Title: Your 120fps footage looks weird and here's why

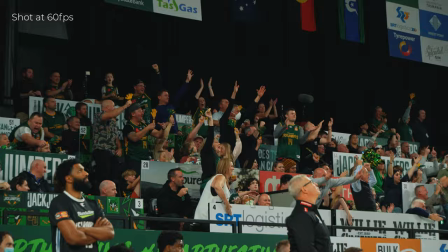And at 60 FPS, it's not gonna be very noticeable. Probably only like other videographers would notice, but the general public, not so much. But those jitters become a little bit less subtle if you're filming at 120 frames per second. Because now to fit in a 30 frames per second sequence at full speed, you're dropping 90 frames every second. Again, you're still showing 30, so quality-wise, you're good. But when you're dropping 90 frames per second while doing a pan from left to right, for example,
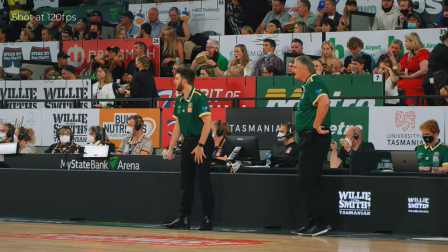every little unwanted camera movement or every little shake is gonna be exaggerated by those missing frames.
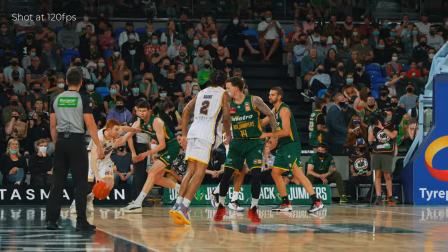And that's why 120 frames per second footage can make your camera movements look quite jittery at full speed.
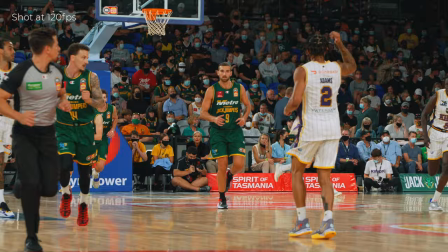And add to that the fact that your 120 frames per second footage is
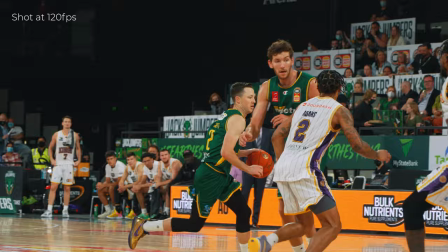most likely recorded at a shutter speed of at least 1 over 250.
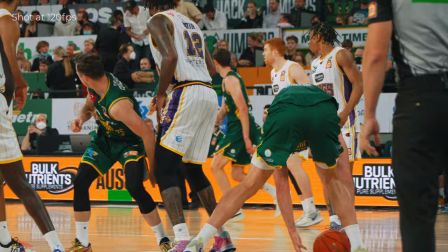And of course, that faster shutter speed that translates into less motion blur is gonna stand out and again, look more jittery than the rest of your footage. Because when you slow down a clip, you also slow down its shutter speed.
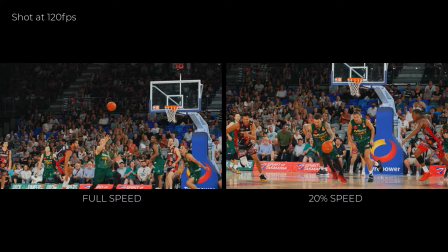Yeah.
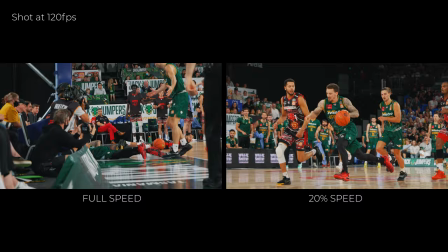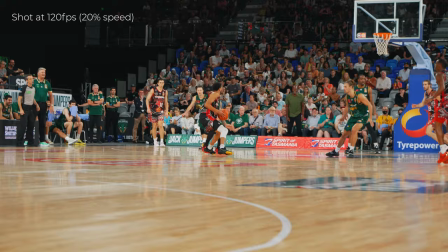It's just you, me, and the odds. We stuck together, we two peas in a pod.
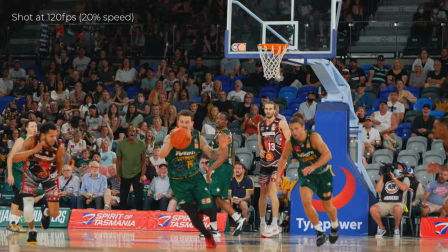You dealt a bad hand, I'm there seizing the cards. We'll never be separated till we seeing the gods.
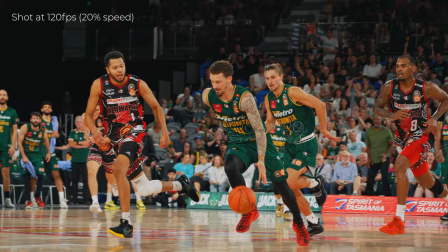We've been low together, high forever. Long as we go together, we'll die whenever.
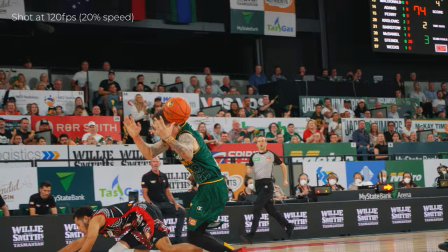Be a light, couldn't let the darkness try you ever. Truth in my word, you I lie to never.
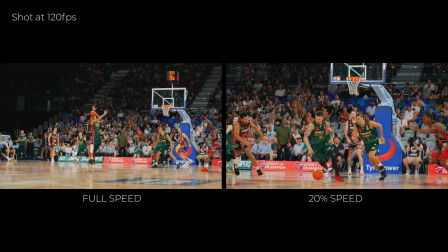And when the world gets a little too hard, wipe your eyes, put away your sorrow. When this war, I'll be leading the charge, and I'll be still fighting for you tomorrow.
So, I'm guessing at this point that the big question on your mind is it really that bad? And if so, what can I do about it?
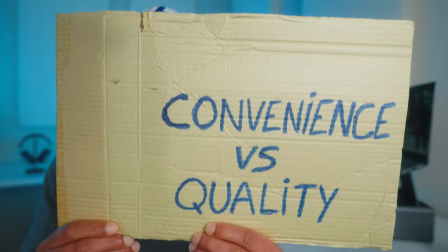But the question you should really ask yourself instead is, as a sports videographer, should I prioritize convenience or quality?
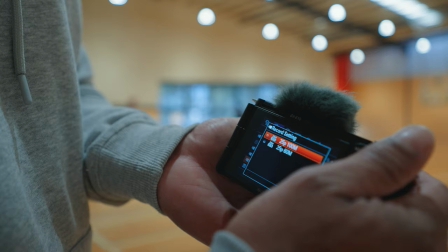Because ultimately,
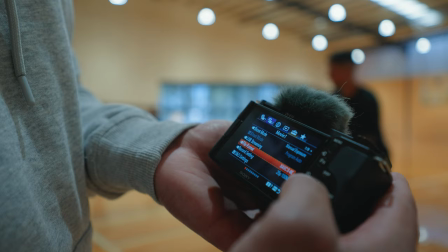the only way to avoid this phenomenon completely and achieve the best quality would be to film all your slow-mo clips at
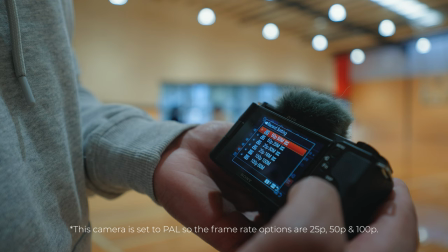60 or 120 frames per second and all your full-speed clips at 24 or 30 frames per second.
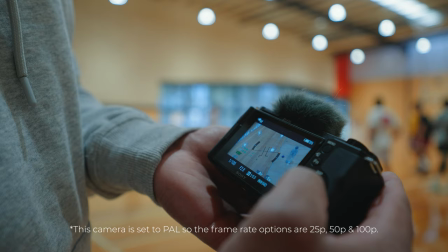But that's impossible to do when filming run-and-gun, especially at a sporting event where everything happens so fast and there's no way
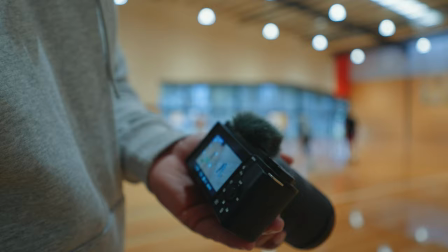for you to know in advance which clips you're going to use in slow-mo or in full-speed. So in my opinion, you have to go with convenience and film all your action footage at either 60 or 120 frames per second. Obviously, try to be as stable as you can and don't be afraid to use a monopod or a tripod if you need to. But at the same time, accept the fact that we will see some jitter in your full speed camera movements and that this is
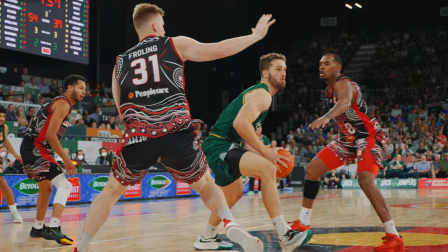the very small price to pay for amazingly smooth, super slow-mos and highly dynamic speed ramping effects.
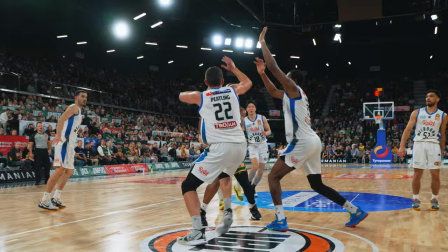Yeah, even with a blindfold or in different time zones, could find my way to you with my eyes closed.
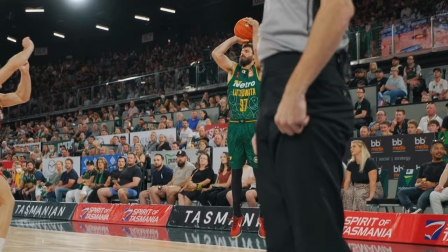There's nothing between us. Go to Mars and Venus, stand in front of every one of them rocks they slinging and be a shield.
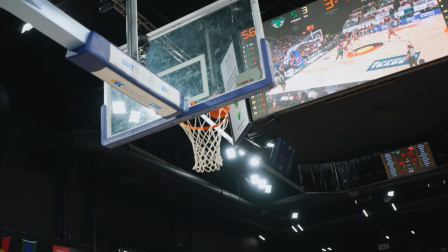Be your shield. Yeah. In the fiercest battle, I'll defend you.
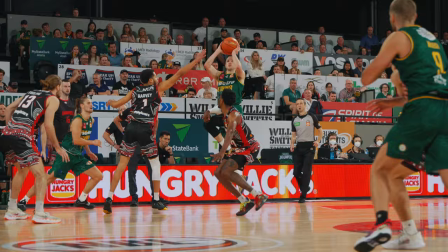I'll defend you. From all these arrows and the sword, I will keep you from danger.